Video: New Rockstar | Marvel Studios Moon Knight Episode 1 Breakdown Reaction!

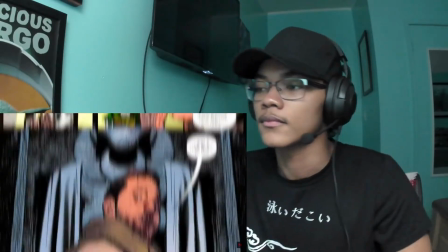(4:07)
Mark is really the main figure, the badass mercenary that we start with, and Steven is a new identity he adopts, that of an elite billionaire.
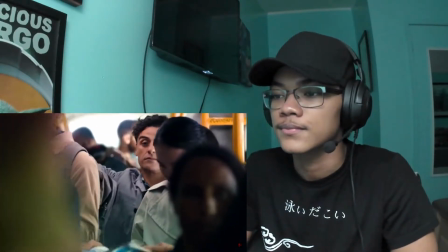(4:14)
But I assume this series changed Steven to this awkward museum employee to avoid the Batman-Bruce Wayne comparisons.
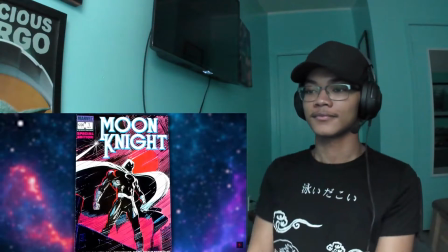(4:19)
Because when Moon Knight first came out in the Marvel comics, a lot of people considered him Marvel's Batman.
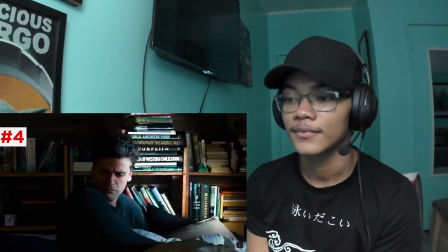(4:23)
Now, behind Steven's bed as he awakes are a number of texts on world history and architecture, ancient Egypt, etc.
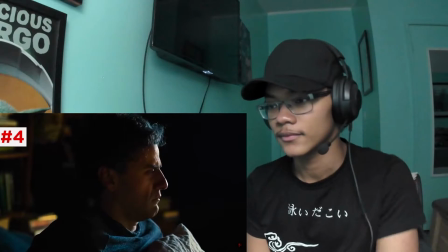(4:29)
These books hovering over his head as he sleeps reflect how his dreams, or what he thinks are his dreams, take him back to that world.
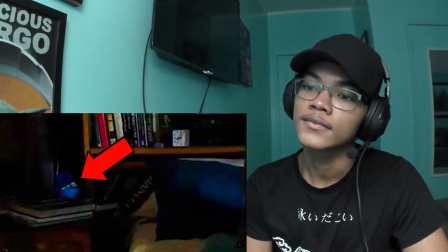(4:37)
Now, in the foreground, you can see his Rubik's Cube completed, which is interesting because while trying to stay awake,
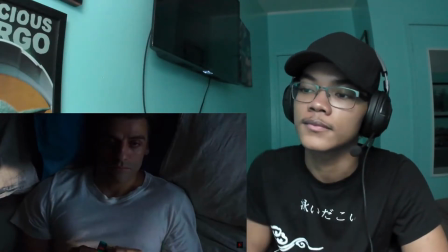(4:43)
Steven intentionally fiddles with it and tosses it, never finishing it, suggesting that when the Mark identity takes over,
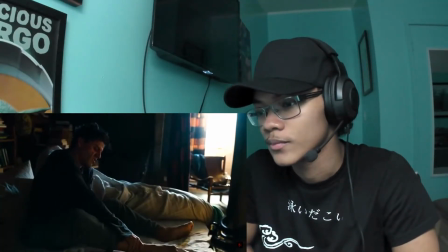(4:48)
he might go ahead head and solved the Rubik's Cube. We see how he strapped his leg to the bed and surrounded himself with sand, all as a kind of sleepwalking security measure.
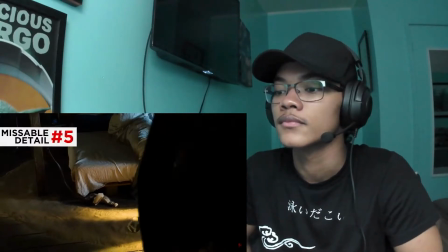(4:57)
But his first real step forward of the day is his bare foot on sand, which the camera lingers on,
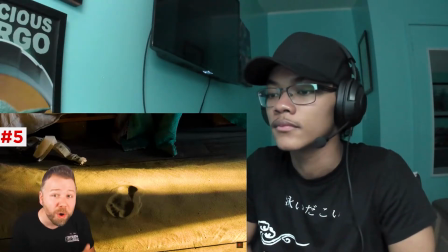(5:02)
showing he is more connected to the sands of Egypt than Harrow, whose first step of his day is on larger chunks of glass.
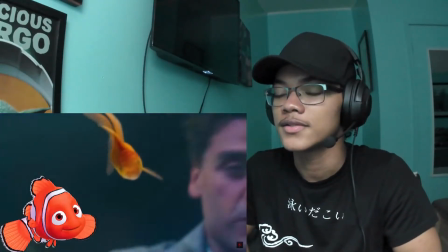(5:08)
His goldfish Gus is only one working fin, like Nemo! A comparison to the pet store owner later invokes.
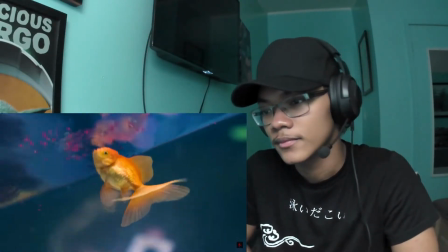(5:14)
But with one working fin, this poor guy is literally swimming in circles just like Steven is.
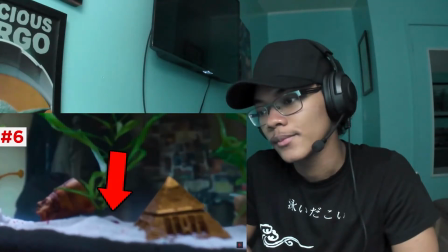(5:19)
And you can see at the bottom of the fish tank is lined with a pyramid, King Tut's head, an Egyptian obelisk, and a sunken boat.
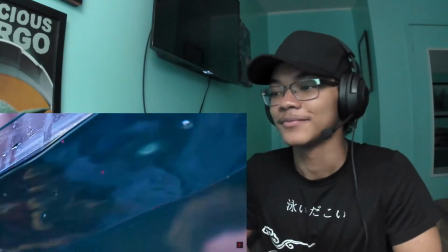(5:25)
Right. He talks to his mother on the phone, probably talking to no one.
Hello, Mom.
I didn't notice all that shit in the fish tank.
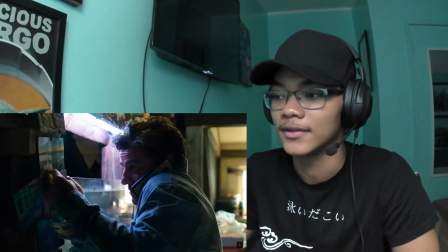(5:32)
But I did think that he wasn't talking to anyone after the second phone call. Now, assuming Steven's mother doesn't really exist, is he sending himself these postcards?
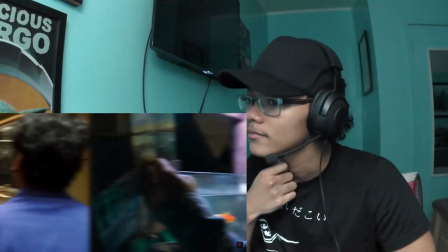(5:40)
Is Mark sending them to Steven to help keep him in that dormant routine?
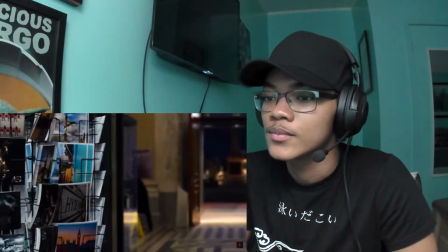(5:44)
Later on in the gift shop, we do see a rack of postcards, so perhaps this is where he's getting the postcards that he is mailing to himself.
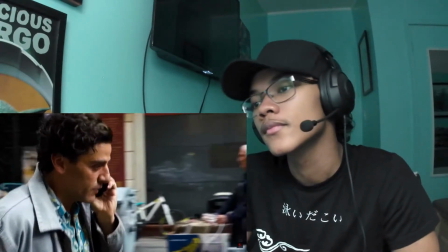(5:51)
He says goodbye to his mom by saying, anyway, sorry I missed you, Mom.
I'll try again tomorrow. Later, gators.
Yes, crocodiles are different from alligators.
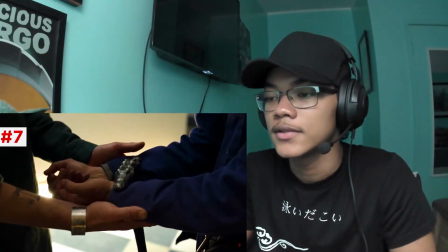(6:01)
We talked about this in Loki, but it will be later that he faces this taxonomic order of reptiles.
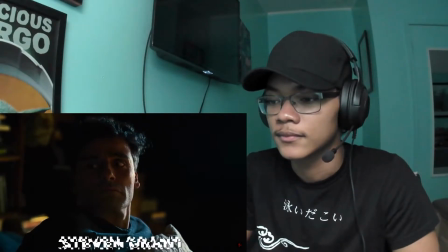(6:07)
But also, this all poses the question, if Stephen Grant is just another identity of Mark Spector, who does Stephen think he is talking on the phone to?
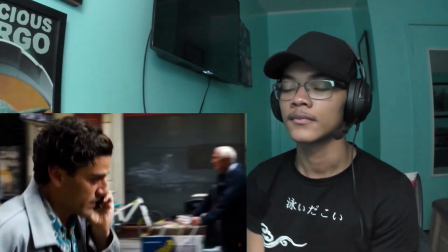(6:14)
Is he just leaving voicemails with a random number? Is there a voice inbox that Mark Spector set up to help Stephen along with this charade?
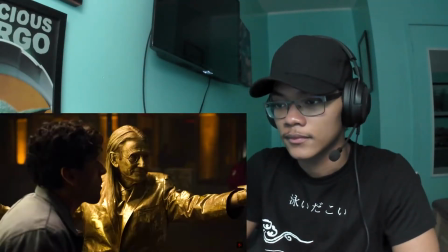(6:20)
It's just interesting how all of Steven's closest relationships are people who cannot talk back to him, like the street performer Crawley.
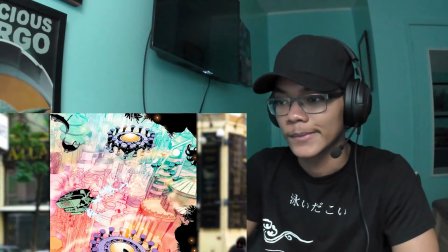(6:27)
Now, behind that bus is a building marked Atlantis Island, maybe a nod to Marvel's Atlantis, home of Namor, or maybe just another building called Atlantis.
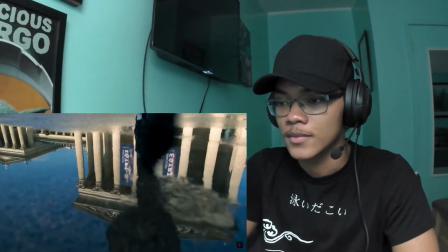(6:34)
They actually shot all the London exteriors in Budapest.
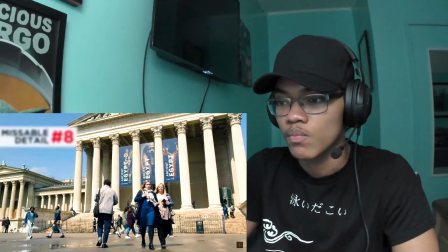(6:37)
So later, when we see what's supposed to be London's National Museum of Art, the architecture is actually that of Budapest's Museum of Fine Arts.
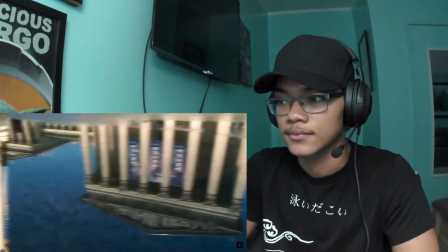(6:43)
They use VFX to swap out the Hungarian for English. And this museum is first shown in the reflection of a puddle that Steven steps through.
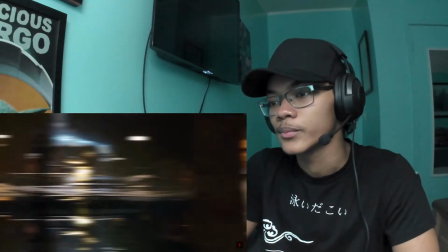(6:50)
Reflections and mirrored surfaces is a recurring motif in this series, all of a way of showing how Steven connects with his other identities.
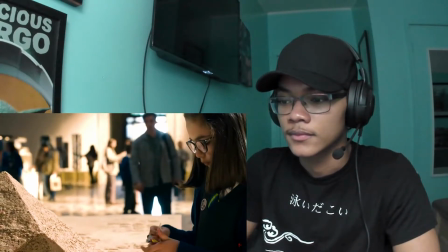(6:56)
Steven catches a girl stuffing her gum in a mini pyramid of Giza.
It's not like there's anything in there.
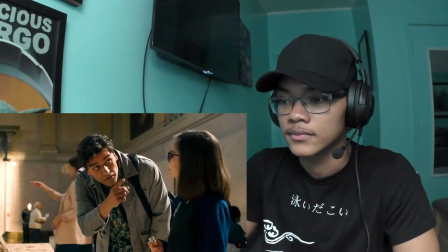(7:02) Yeah, maybe not. But in there, something wicked.
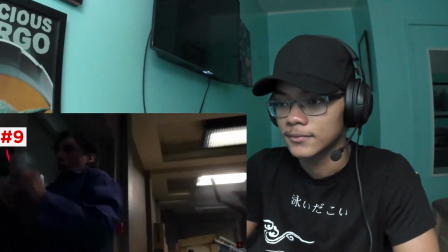(7:09)
A line foreshadowing wicked in two ways. Of course, the wicked jackal that Steven will flee in this museum later,
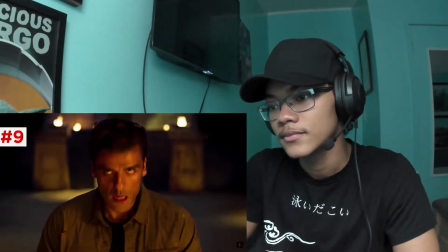(7:15)
but also trailer footage suggests that Steven or Mark will explore the Great Pyramids of Giza and they might find something inside of them.
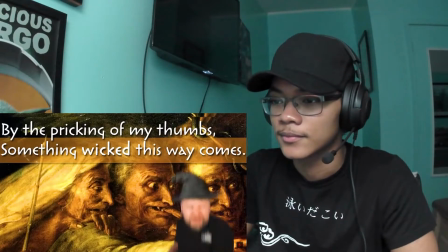(7:22)
Also, some foreshadowing. Quote from Shakespeare's Macbeth, the witches who say, by the pricking of my tomes, something wicked this way comes.
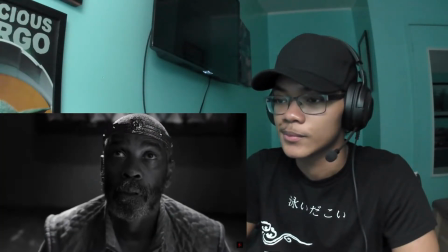(7:31)
In the play, the witches are foreseeing a monster of their own making, Macbeth, just like how for Steven, the hero of this story, the monster is currently inside of him.
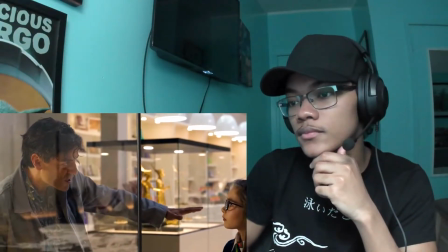(7:39)
He explains the Egyptian burial ritual and how their hearts were judged, and the girl responds with, and did it suck for you, getting rejected from the field of reeds?
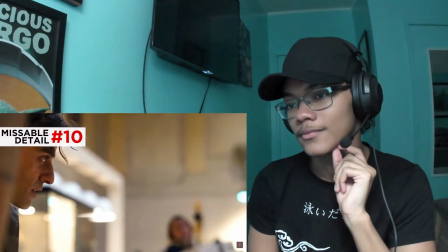(7:47) Well, that don't make sense, because I'm not dead, am I? Stevie. Am I?
Yeah, I love that second, am I?
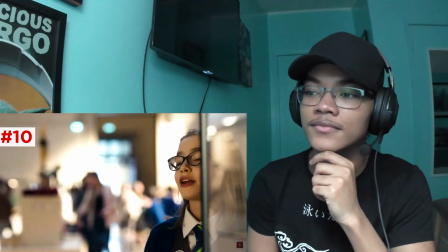(7:53)
That Oscar Isaac sneaks in, showing how this girl triggered his recent lapses with reality.
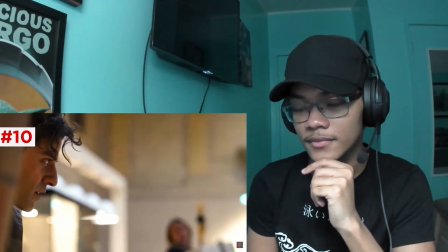(7:58)
Even now, he doesn't know if he's alive or dead. Also, weird question for that girl to ask.
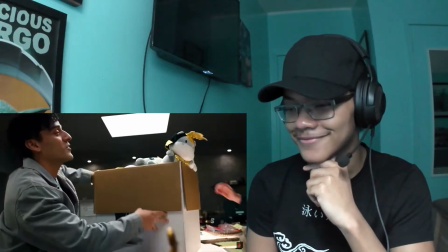(8:02)
I don't trust that kid. Later, while doing inventory with Donna, he hands her the stuffed hippos, then moves to a box containing the stuffed lions and the stuffed crocodiles.
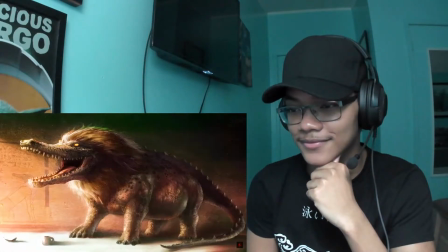(8:10)
Together, these three are the anatomical components of Emmett. What the hell, bro? He points to a flaw on the poster.
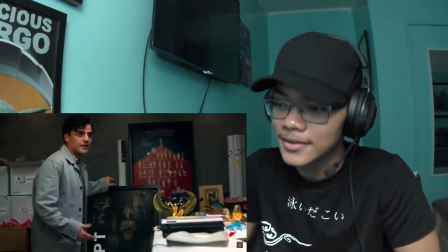(8:15) The Ennead?